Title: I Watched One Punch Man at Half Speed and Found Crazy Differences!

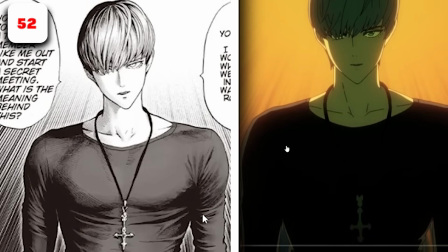This is actually kind of strange because a lot of the time when Murata uses flat tones in the manga, they tend to, add a bit of spice and tone and texture to the fabric,
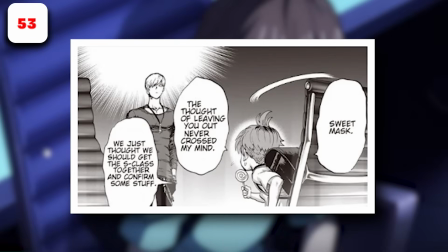but here they've done the total opposite. They skip over a panel of Child Emperor spinning his chair around to see My Mask face to face,
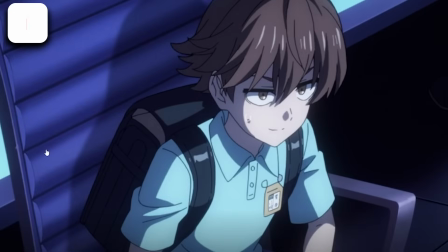instead cutting to him already being face to face, once again making a disconnect for the viewers.
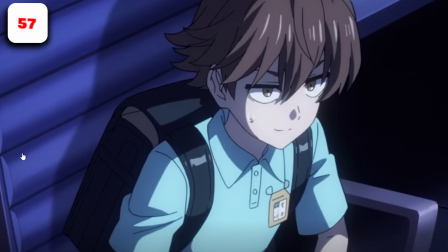In this shot, it kind of just looks like it's the same from the last, but we don't have the added information that he had actually turned around to face him.
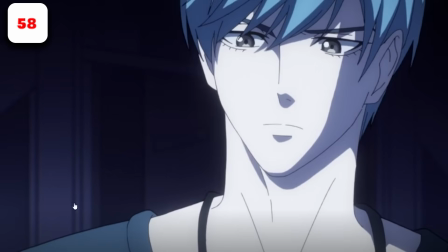This is a total anime original shot here.
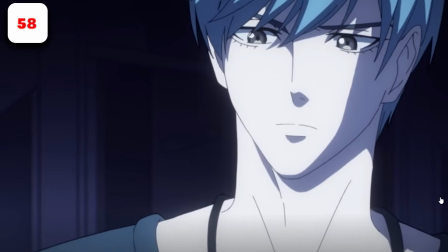Not that it added a shot, but however, it did use a section from a previous shot as a close-up here,
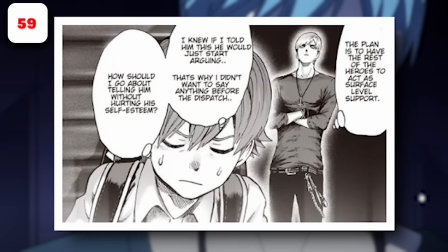instead of having Child Emperor spin the chair back around to the table, nervous because he has to break the news to My Mask that he's not an attack team.
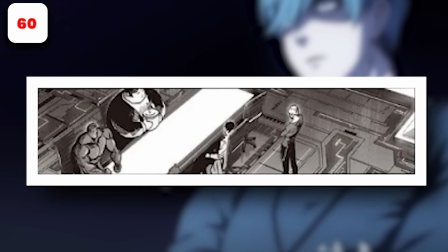They skip a zoomed out shot that was used to build anticipation from the manga, cutting straight to my mask reaction.
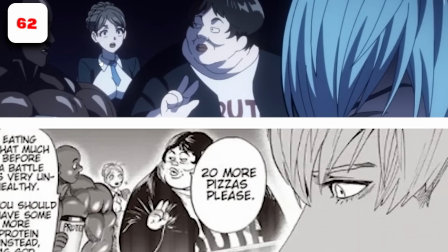Minor thing, Waitress's costume's a little different and her hair should be lighter, not to mention the fact that Super Ally Darkshine is supposed to be holding protein powder in his hand.
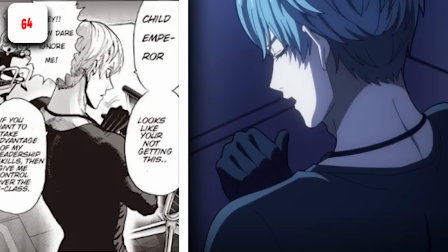We're supposed to be able to see Tatsumaki freaking out in the corner of this panel, as the line of sight is supposed to follow along the edge of the table. However, it is just a close-up of my mask standing further away from the table. And this is the shot that kind of annoys me the most in the entire episode.
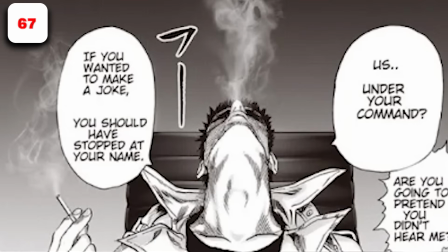We're supposed to get this like really character driven like panel of Zombie Man looking up, being fed up with the situation and blowing out a huge lungful of smoke.
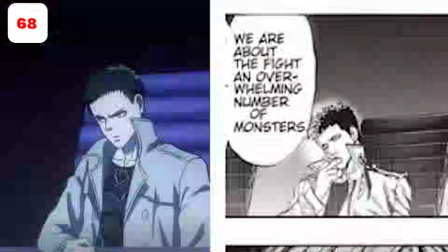Really imposing panel, but instead they just cut to the panel that comes after where he starts to monologue a little bit,
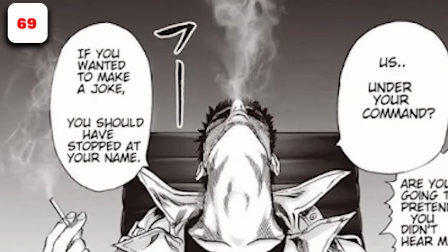removing that entire moment that really kind of emphasizes a lot of what Zombie Man is about,
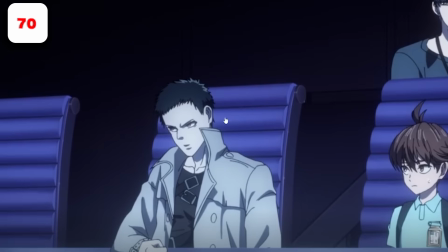fed up with all the S-class bullshit and politics. Also, in this panning shot of his monologue, Child Emperor is not supposed to be visible.
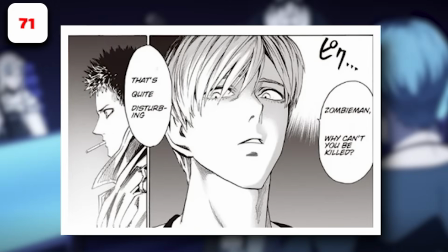They skip over 2 panels in this transaction here.
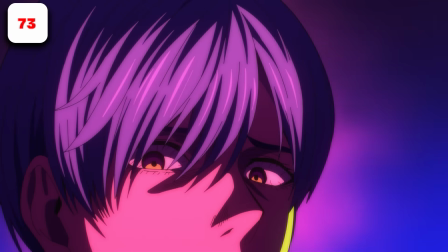In the transaction where My Mask confronts Zombie Man about his origins and possible monsterization, they skip over 2 panels.
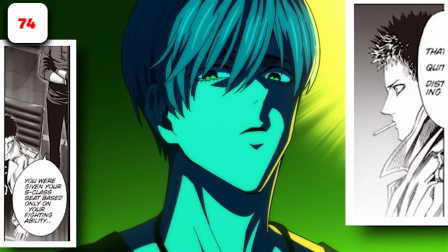One, Zombie Man's initial reaction, and then one of the final words My Mask says, before cutting to Super Ally Darkshine and Pig God.
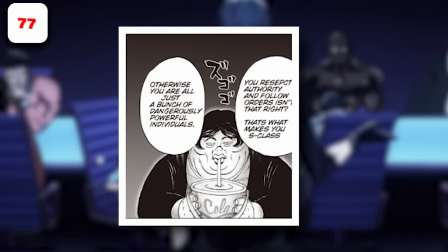When My Mask starts this monologue here, it's supposed to be a close-up of Pig God absolutely devouring his bucket of cola.
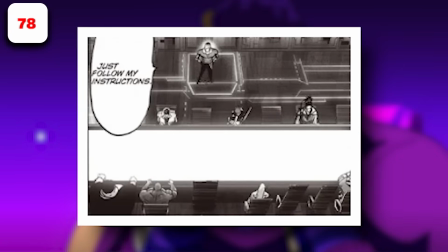They skip an overhead panning shot of the stunned silence at My Mask's arrogance.
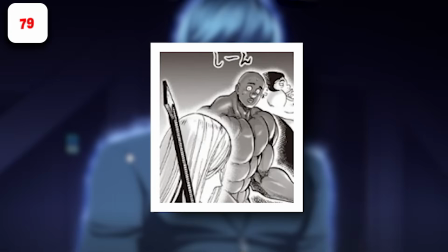It's supposed to be a reaction shot from Super Ally Darkshine before we see My Mask's freak out.
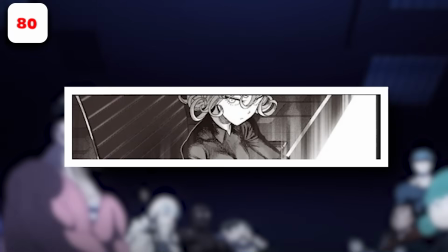There's supposed to be a close-up of Tatsumaki noticing that King's entering before the announcement goes off.
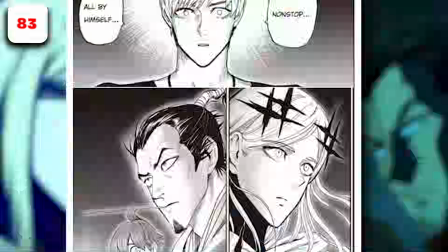They skip over a panel with My Mask and King. That's the start of this conversation. The expression on these characters here is totally different than it is in the anime.
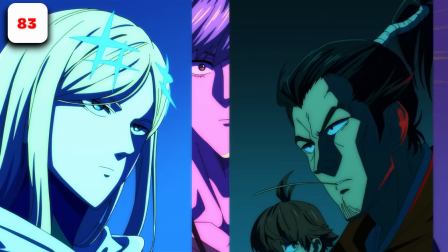And also, this reaction is honestly pathetic. The emotion on the characters in the manga is so visibly clear.
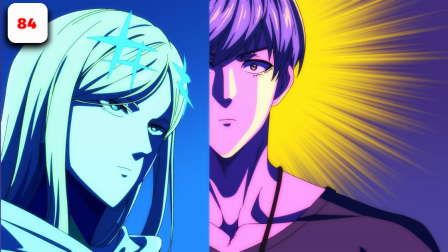But in the anime, every single character's reaction shot to this news is that of boredom, other than My Mask.
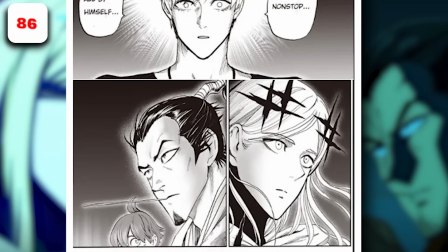Everyone else, they look so completely disinterested. But in the manga, they're very clearly surprised by this information.
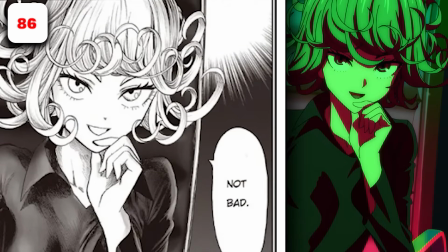The only person's art who is remotely on par is Tatsumaki.
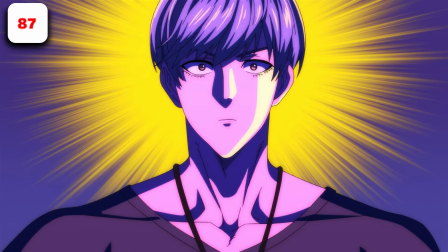But not that we have any time to really react to this, because they're PNG cutouts that aren't even integrated to,
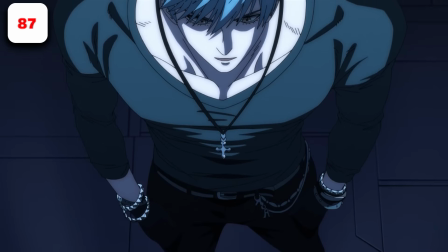form a decent animation together or graphic together. Simply slapped on screen without any form of intention or thought.
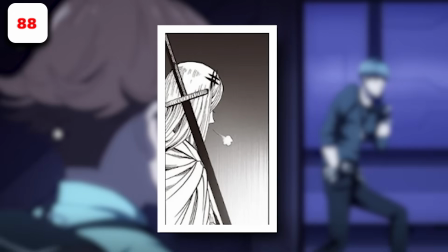There's supposed to be a reaction shot of Flashy Flash sigh with relief as My Mask leaves.
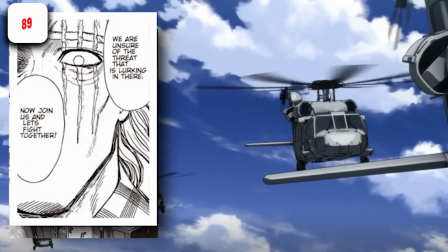There's supposed to be a close-up of King here after this image here. There's a lot more helicopters visible here in this shot than there is in the manga.
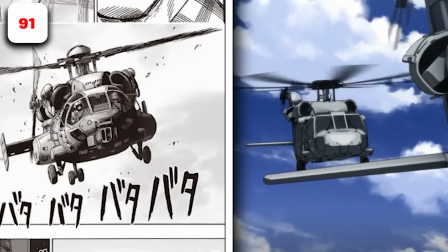Not to mention the design for said helicopters is entirely different. Instead of zooming straight into the panel that's inside the lift,
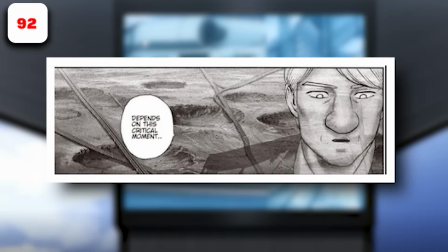we're supposed to get a close-up of Sitch's reflection on the glass as he's looking out and seeing the destruction of the landscape that previous monster fights have had in the area.
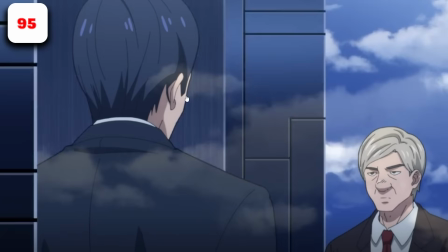Instead, they just have a normal close-up of Sitch talking. There's supposed to be a panel of Sitch turning around from looking out the window and then turning.
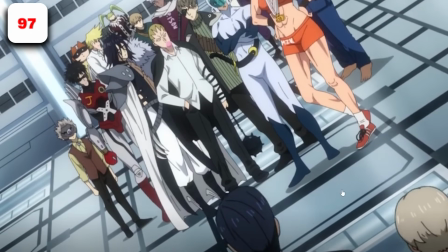The angle of this shot is entirely different than it is in the manga.
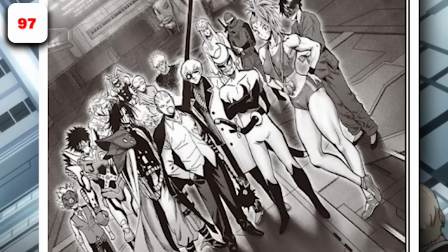Sure, it's roughly the same, but the angle at which we see these characters, the camera pans at a very different angle, and the room that they're also in is entirely different.